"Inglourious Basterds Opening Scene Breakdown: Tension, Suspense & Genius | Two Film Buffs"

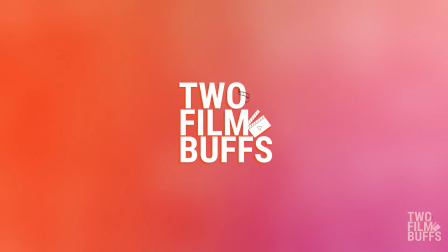0:00 What's going on, guys? Welcome back to Two Film Buffs, and today I'm going to break down the opening scene from Inglourious Basterds.
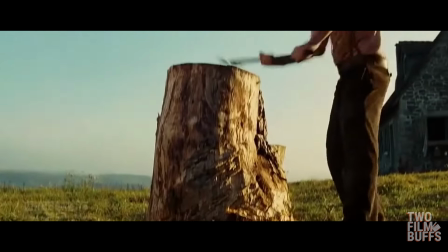0:05 Straight off the bat it says 1941. That puts us into a time era of World War II, which then goes into a shot of a French farmer chopping wood.
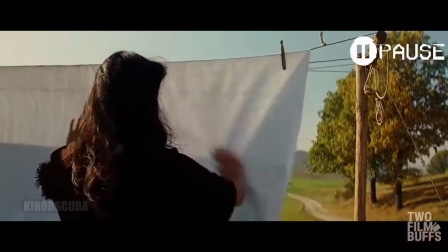0:13 We then have this shot of this young French lady pressing out a white sheet, showing that it's clean and pure.
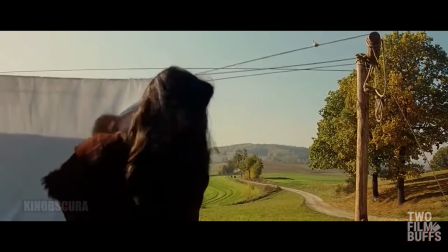0:18 She removes the white sheet and it unveils a car approaching them.
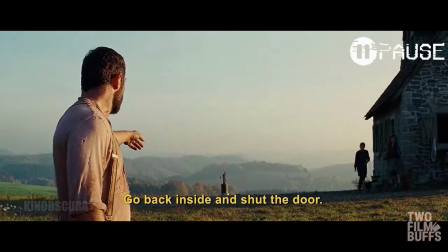0:30 So straight off the bat we can see that the French farmer is worried by telling his young daughters to go back inside and shut the door. If you know anything about World War II, at this point you can only really assume that the Nazis are coming and he is hiding some Jewish people in his house.
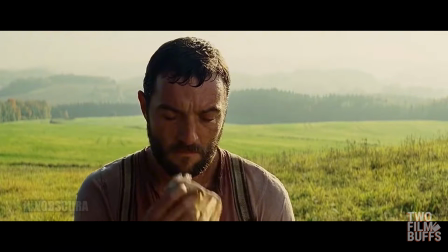0:44 As the Nazis are approaching closer and closer, you can see that the farmer is getting a little bit nervous and he tells his daughter to go in the house and get ready.
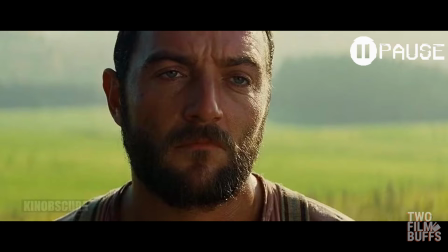0:53 So his daughter tells him that he's ready, which then tells us, the audience, that they were kind of preparing for something.
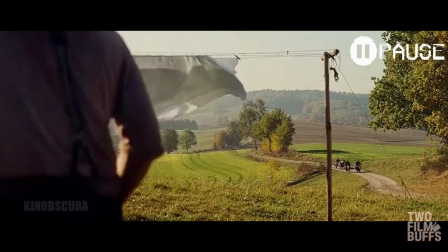0:59 And then in the next shot you can see that the Nazis are even closer and the farmer starts walking towards his house.
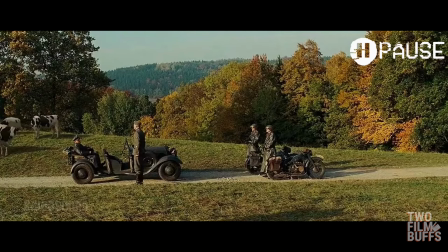1:07 So in this shot here it tells us quite a few things. Basically shows that the French farmer is outnumbered because there are at least 3 Nazi soldiers and 1 colonel. Obviously the colonel sitting in the back of the car. Basically shows us from the get-go that the colonel is an important man and he should be feared and respected.
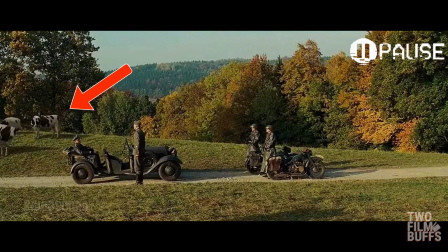1:24 Another key thing to point out here is the cows in the background, obviously showing us that the farmer is a dairy farmer.
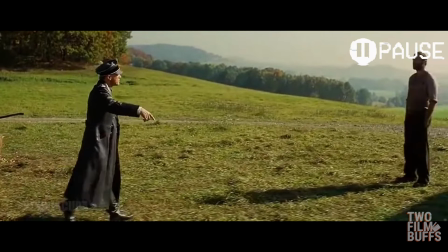1:30 Est-ce la propriété de Perrier-Lapadite?
Again, straight away we kind of understand who this man is by him being multilingual and addressing the man in French.
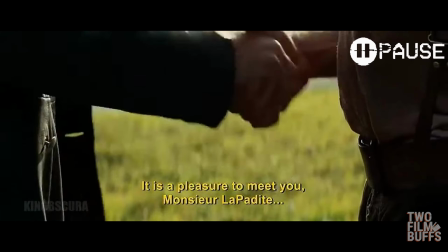1:39 Je suis Perrier-Lapadite. Contre Monsieur Lapadite?
So Colonel Hans Landa approaches the farmer with his hand out to show a friendly gesture. In some sort of weird way, it's kind of humanizing the Nazi party.
Je suis le colonel SS Hans Landa.
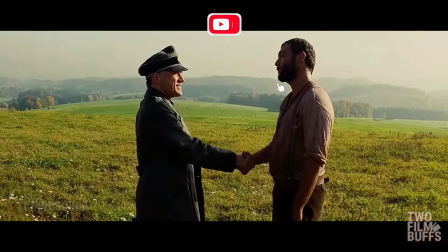1:53 Que puis-je faire pour vous? J'espérais que vous m'invitez.
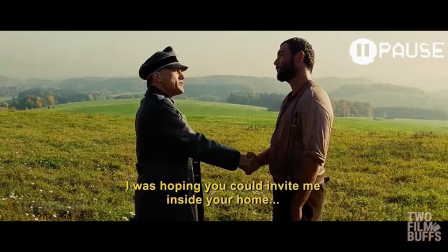1:56 So what is obvious here is Hans Landa is here to talk to the farmer about Jewish people in hiding in France. But one thing that might not be so clear is how long he actually holds onto that handshake. And obviously I can't show the full clip here, but he holds onto this handshake for about 12 seconds whilst maintaining eye contact and talking to him.
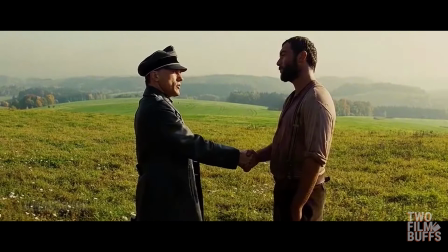2:13 Terrier à entrer chez vous afin que nous puissions avoir une discussion?
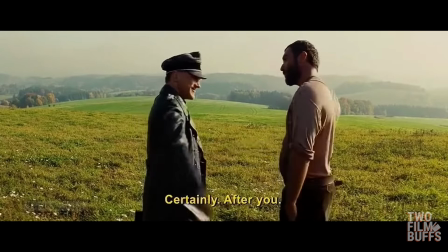2:18 Certainement. Après vous.
So here we can see the farmer actually breaks the hand grip, and then straight away Hans Landa pops his hand over his arm straight away,
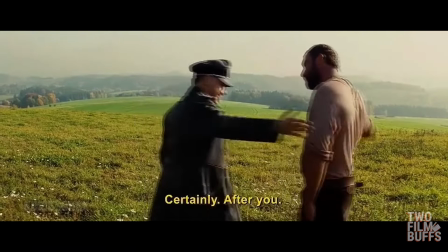2:27 maintaining a type of contact and type of maintaining a kind of control.
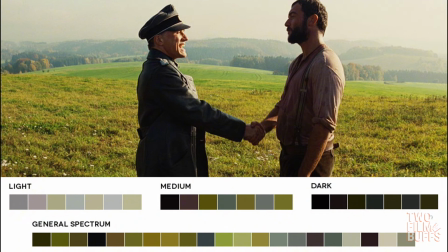2:32 Now before I move on, I'd like to talk about the color grading of this scene. Obviously, as I can show you here, it is broken down in between light, medium, dark and the general spectrum. So first of all, the lights are coming from the right side of the screen where the French farmer is.
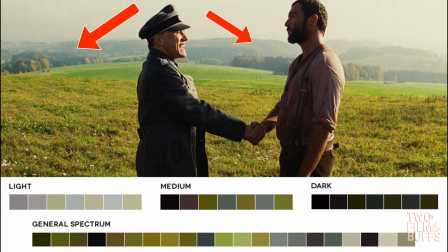2:45 The mediums are obviously set in kind of the background of the screen, and the darks are kind of set where Hans Landa is. And personally, I would call the general spectrum of the colours type of army/war colours, to obviously fit somewhat with the theme of the movie and the scene. But why are these colours lit like this?
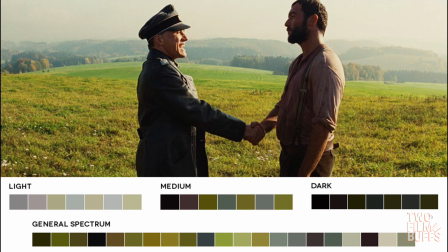3:02 Obviously because it is showing that the French farmer is from the good side, which is showing the light, and Hans Landa being from the Nazis, showing the bad side, showing dark colours. Now a lot of people don't even notice this, but your brain actually does, and it does register to you who is good and who is bad.
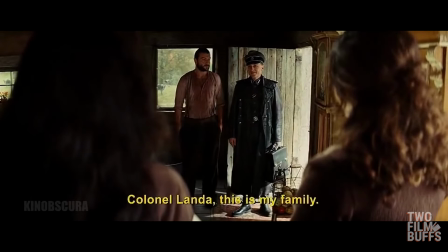3:20 Colonel Landa, voici ma famille.
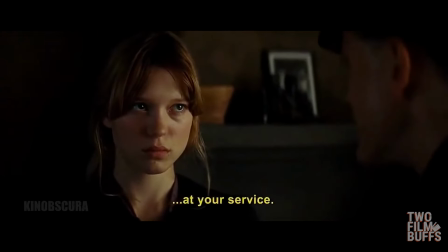3:27 Colonel SS Hans Landa, mademoiselle, à votre service. Les rumeurs qui circulent dans le village au sujet de votre famille sont tout à fait fondées.
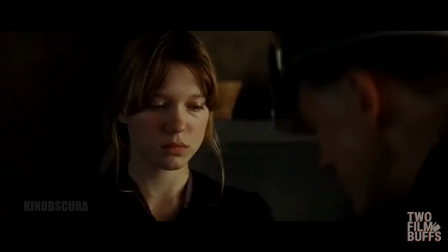3:35 So as you can see here, Colonel Landa comes in with a friendly approach,
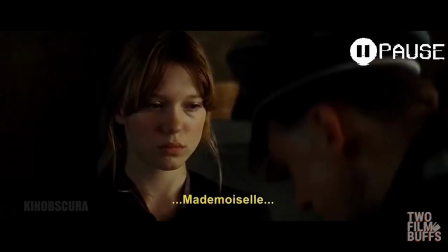3:39 saying mademoiselle and kissing her hand to kind of make her feel a little bit more comfortable, and then throws an interesting line.
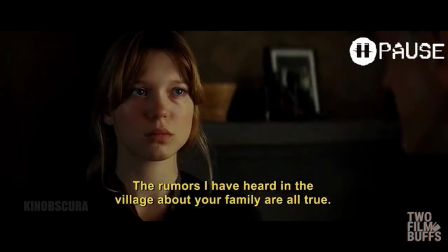3:46 The rumors I've heard in the village about your family are true. Now this can be said for a few things.
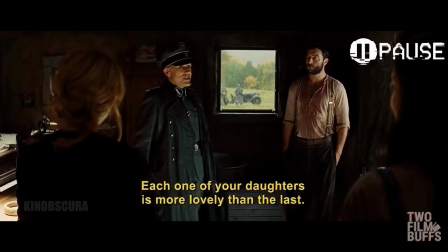3:51 He's obviously pretty much saying that yes, your daughters are beautiful, but what other rumors has he heard about this French family?
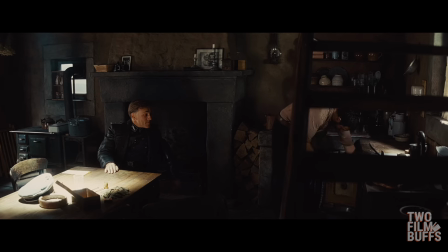3:58 So in this next shot, Hans Landa has asked the farmer for some milk, as he is a dairy farmer.
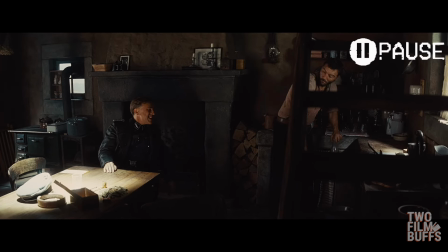4:03 But one thing you may not have noticed from this shot is the trapped feeling.